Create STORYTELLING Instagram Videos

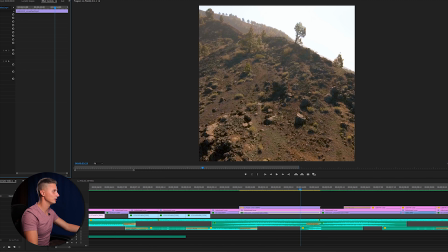movement of the camera, and in this case actually the camera was moving on the left side, and then on the next case it's moving to the right side.
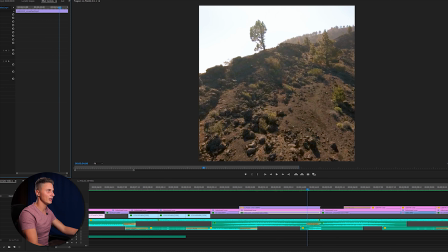It still works, but it works much better when I use the horizontal flip to create the movement in the right side, and then it finishes in the right side.
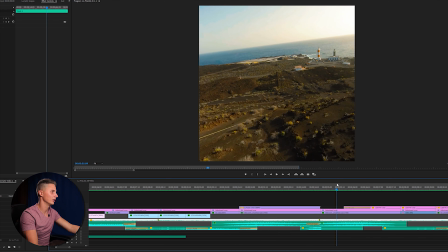And also the colors are, let's say, quite similar, so the transition is pretty seamless.
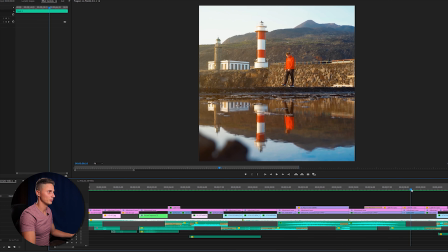Next clip is showing the location from another perspective. I love reflections. I try to go as low as possible when there are small puddles or really still lakes. The reflections create symmetry in the image and it looks really cinematic in my opinion.
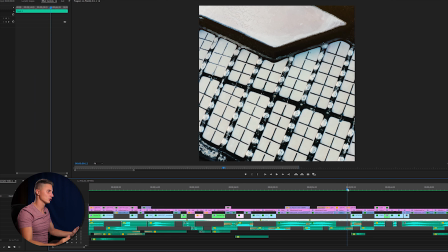And the third shot from the same location, an overhead shot of the salt pools. The symmetry and the composition here was amazing. If you are traveling to Canary Islands, I really highly recommend you visit La Palma as well.
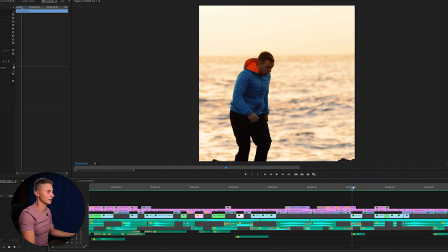Moving on, same location, sunset, sun is coming down, and a surprise happens. Actually at the beginning I had the clip start here, so immediately with the water out, but I realized that it will have much bigger impact on the viewer if the wave actually surprises him,
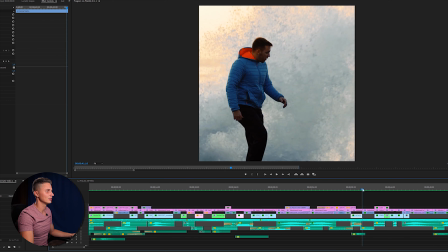because here it's like, oh nice, beautiful location, and bam, water comes out, and it seamlessly transitions into the next clip where also the water is the dominant subject,
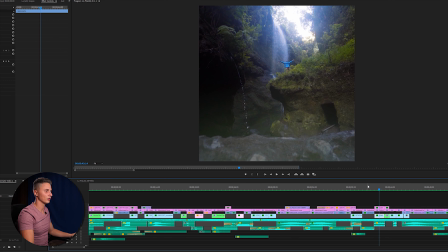showing from another perspective that we arrived on another beautiful location. And how can I slowly start ending this edit?
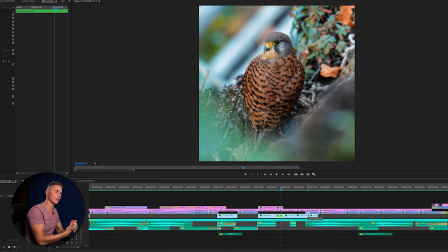And I realized another good thing to include in a travel video is to show subjects, not just you, but local subjects. Now in this specific case I didn't film too much of local culture and people, but I did film some birds,
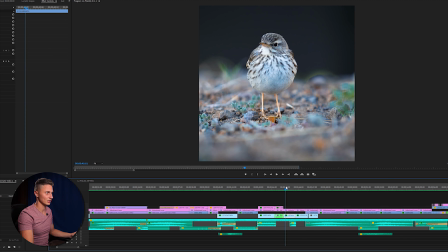and I positioned them in the middle to help to transition the quick paced edit seamlessly.
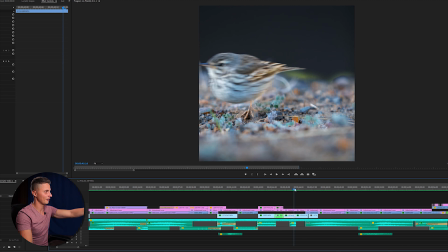I think that if it moves from the right frame to the left frame, it seamlessly helps to transition in the next one.
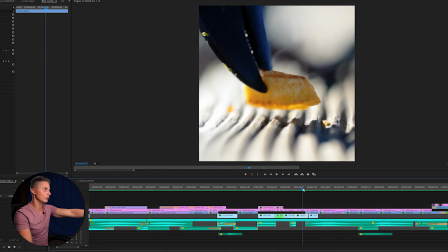There are different colors, but again the movement is happening from the right to the left side. Last mini part of the story was the biking.
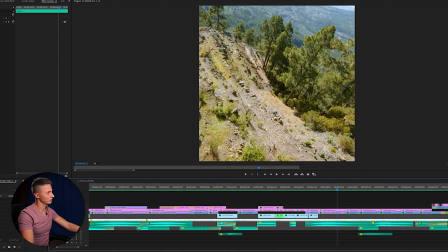I didn't have a time lapse to use, so this is why I used an FPV drone. You know, there are small subjects seen here and people are starting to wonder, oh, who are they?
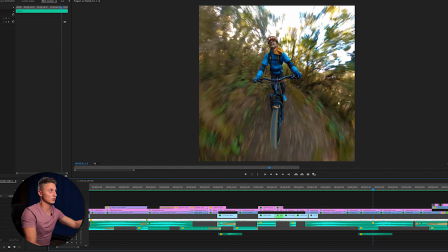What are they doing? Ah, biking. So this shot was actually filmed with the GoPro Max 360 camera. I used a gaff tape, taped the pole here. The pole was extended 1 meter straight in front of the camera, and then what you do is first you have to convert the footage,
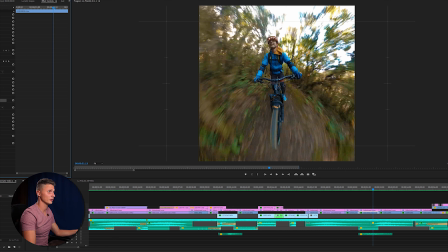and then you use a GoPro FX reframe effect that you can find under effects to play with the zoom of the clip.
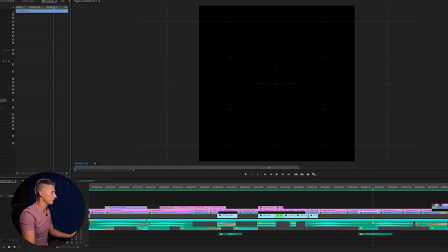You can rotate the camera, you can tilt the camera in which direction you want, so you have a lot of different options.
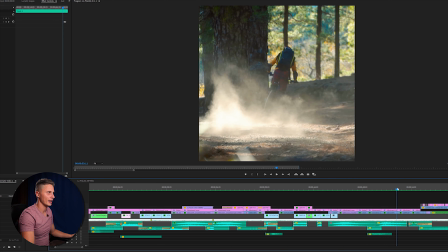And the majestic slow motion to finish the biking. What an amazing experience it was.
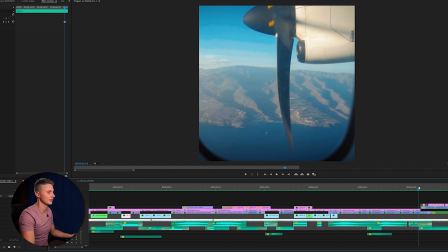Let's finish the trip and travel to next destination to create memories.
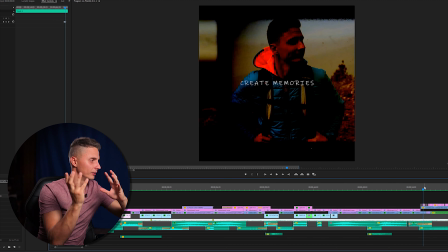So again, I was thinking how to connect the ending and beginning of the clip to make it a seamless transition.
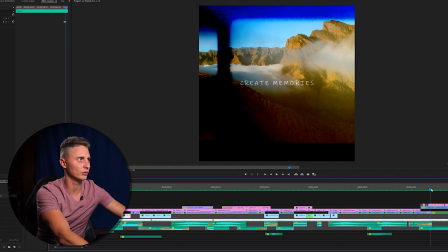At the end of the edit, I actually came with the idea to create an overlay. I knew I wanted to write something, create memories somewhere in the clip, and this is how I then did it.
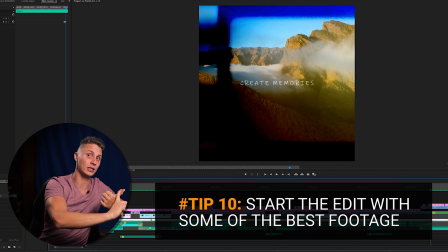Two crucial tips I would give you at this point is use some of your best footage in the beginning of the clip to hook the viewer in to watch the whole video.
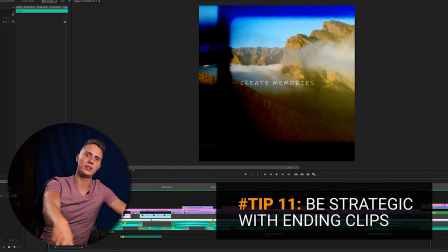And the second very important tip I want to give you is ending matters. If all the video is like amazing, but the ending sucks, stops in the middle of the song,
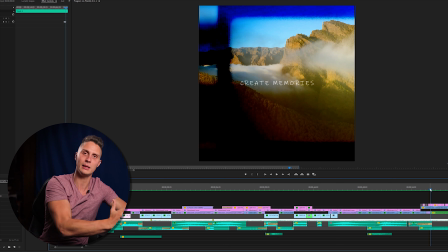or it stops with no meaning, nothing that would really impact the viewer, he'll think, yeah, okay, it was an okay video. But if you end it with a powerful ending, he's gonna leave much more satisfied.
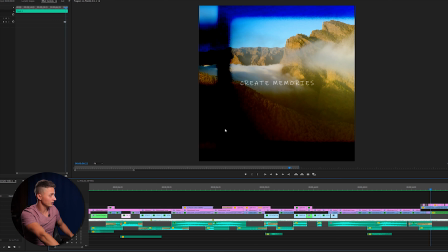The one thing I didn't mention is regarding the sound design. As you can see, I didn't overdo it, but I added some live sound effect.
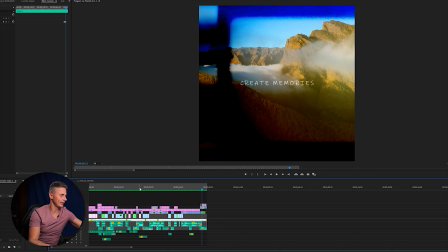Is something that really needs to support the storytelling. I might do another tutorial about sound effects only, and I found the sound effects that I used in this edit on Epidemic Sounds, and some of them I downloaded from YouTube. So yeah, there's the overview of the edit. I hope you enjoyed and got some valuable information.
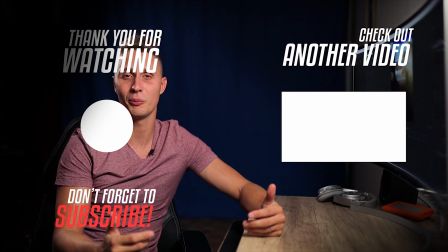Let me know in the comments below if you have any questions. I'm always happy to help you, and subscribe if you would like to see more content like this. Thank you for watching.